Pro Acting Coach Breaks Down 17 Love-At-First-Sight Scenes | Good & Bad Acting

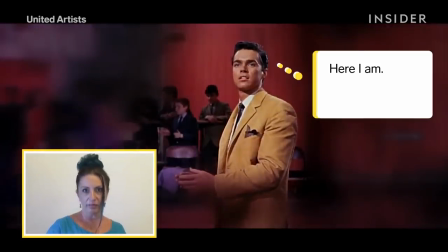990s
He, on the other hand, is sort of like, here I am. I am dashing.
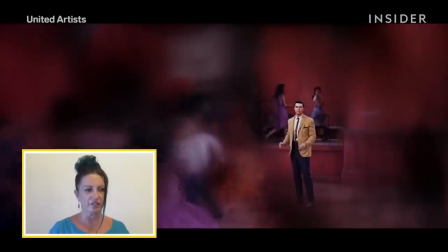995s
You are beautiful. And it's very one-dimensional, very stiff. I think there was other layers he could have built in there.
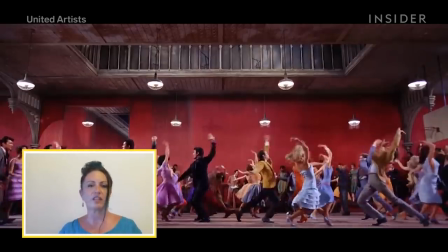1001s
And of course they're in a musical, so that's also a natural,
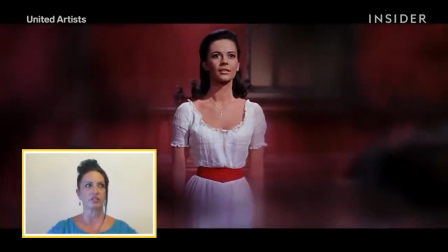1004s
you know, walking towards each other in like this position to accommodate the musical aspect of it.
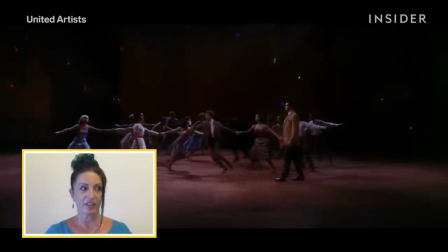1011s
So I give actors props for being able to live in that kind of an awkward scenario, which is not like real life,
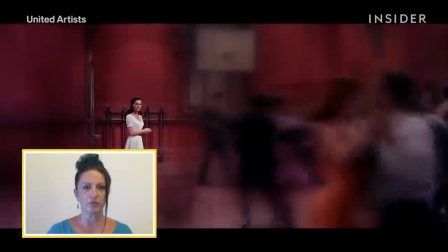1016s
but she won my vote in the scene in terms of like why it was a love scene.
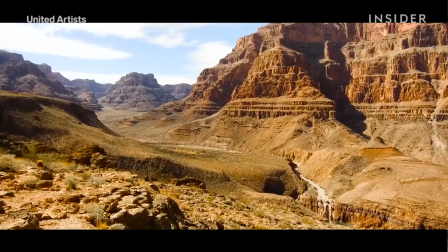1022s
For him it was like, he might as well have been like spotting like the Grand Canyon.
To make any money with your drawings.
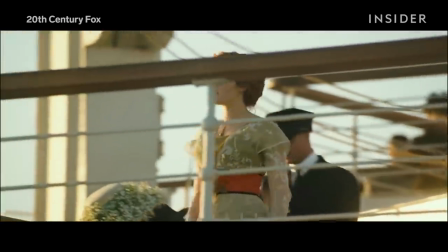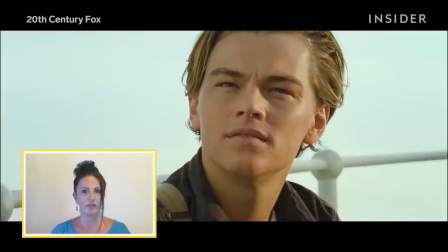1038s
So this is a true love at first sight moment, I think, for Leonardo DiCaprio's character.
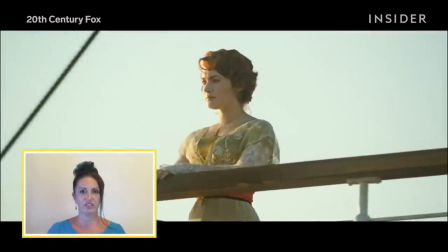1044s
And I think he did it beautifully. You know, she's definitely more rigid in her position.
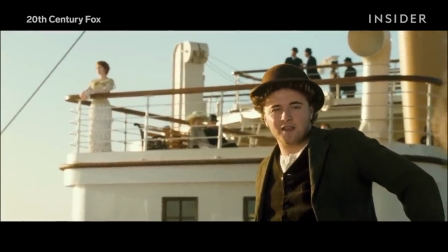1049s Oh, forget it, Pyle. You just like how the angels fly out of your arses, get next to the likes of her.
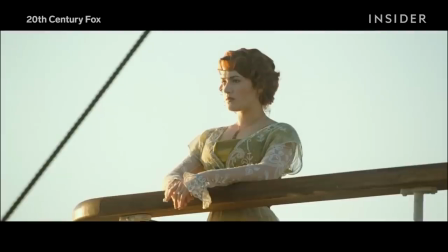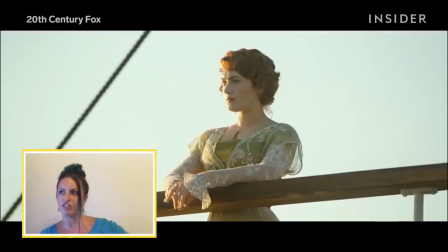1061s
And he did enough in his take where I could believe that even from that distance, she could feel looked at and turned towards him.
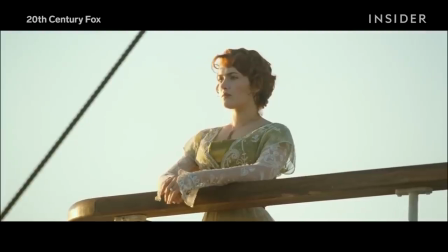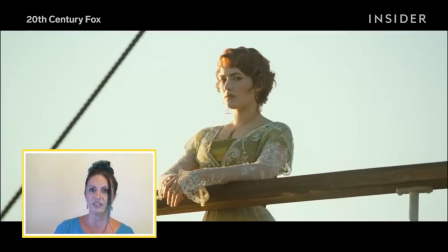1075s
and because of her stature and her status, she had to reject it.
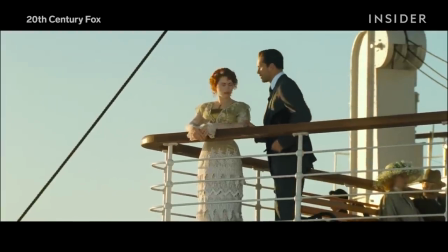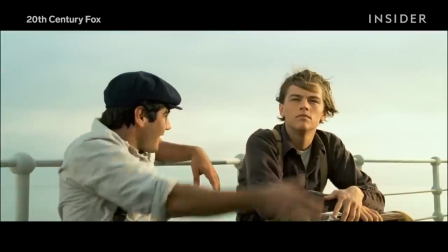1088s
He looked at her like he believes it's possible.
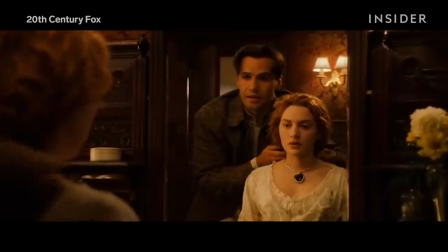1092s
She, on the other hand, is very caught up in the classes and the way of the world and the way things have been for her, and she doesn't see a way out of that.
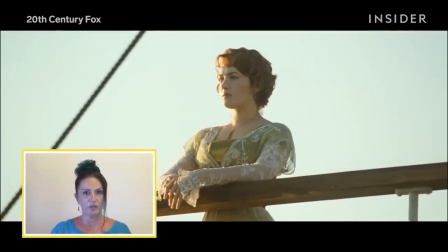1099s
So she definitely didn't fall in love with him in this moment. She looked at him like he was low in that moment because that's all she knew.
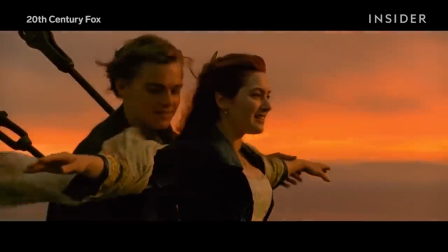1105s
By the end of the movie, obviously, she lets all of that go.
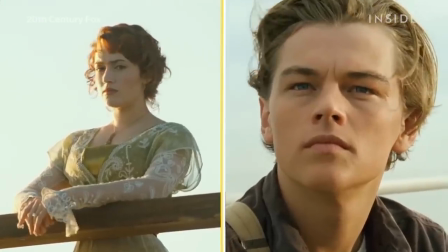1108s
Both of them did their job in it, and they both had enough going on in their head to give us a complex and interesting human moment.
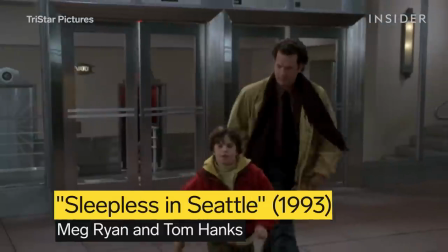1119s I left her by the telescope.
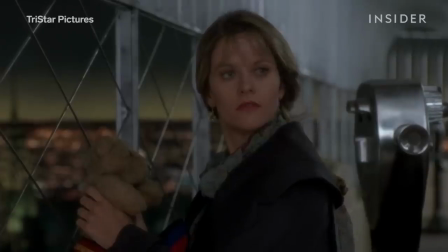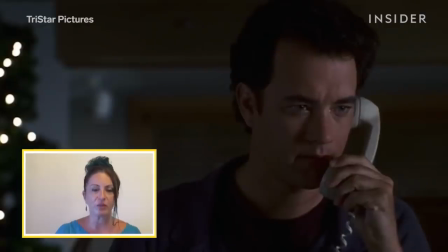1129s
The interesting thing about this clip is that they actually were corresponding through the whole entire movie.
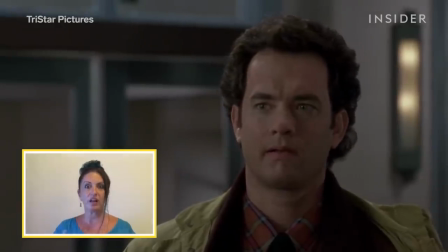1138s
Here they are, finally connecting with each other, and his eyes just blaze, and you can see he wears his heart on his sleeve.
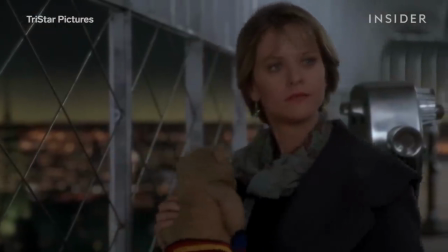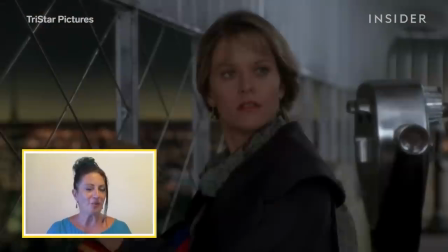1156s
and ultimately they were already in love when they saw each other's faces oh I just got a chill when I said that
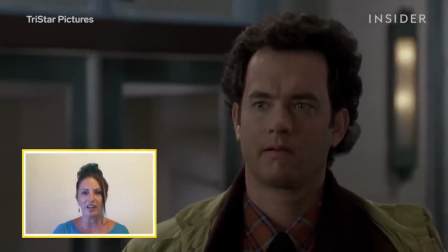1162s
because it's it's an interesting it's a different a whole different kind of phenomenon and that's why he didn't have to spend so much time being stunned he could have just been of course oh my god of course it's
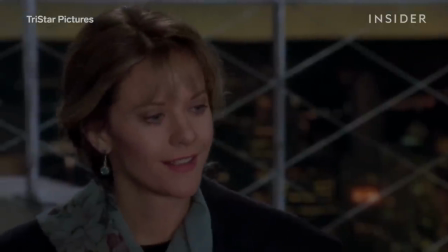1178s you it's me are you Annie yes you're
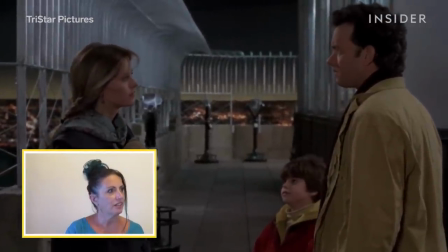1186s Annie he had to stop like staring at her like we get it.
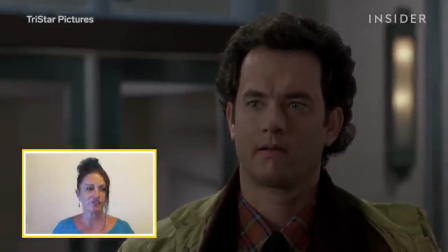1193s
I mean he had a moment of like oh recognition and then it went back to the same thing. She on the other hand was just like enchanted and just like present.
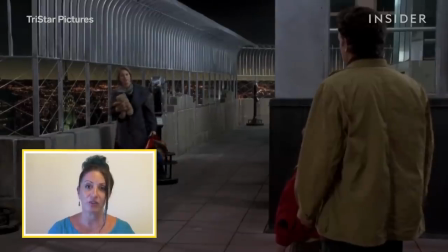1201s
She saw him and had that gentle grace of that moment of taking him in.
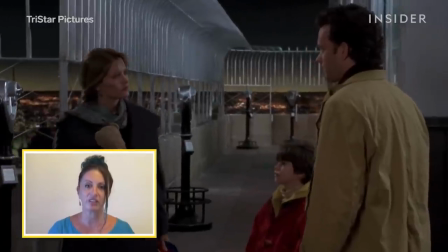1204s
She invited him to the conversation and he just was stunned for just too darn long and it could have been the editing.
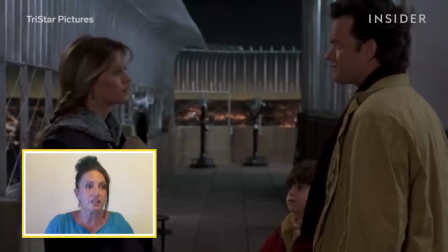1210s
Sometimes directors want to drag out a moment because they want us to feel this thing that they don't realize you're hitting us over the head with
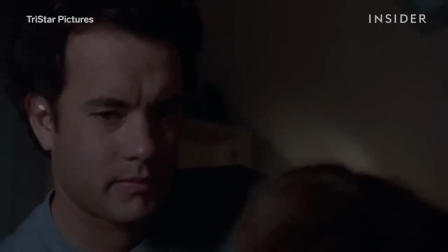1217s
it because he's a magnificent actor and I'm sure he could have given this particular scene anything that it required.
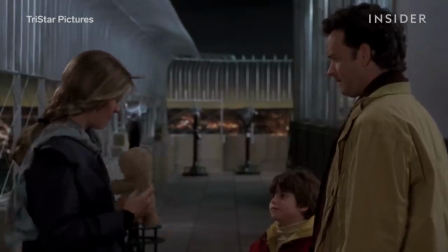1225s And who's this? Howard. Oh Howard. Hello Howard.
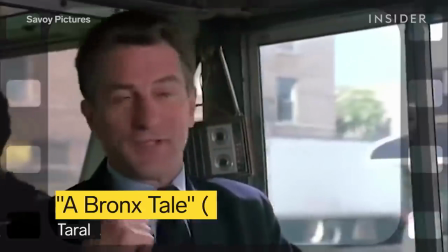1230s Listen to this, this is good music.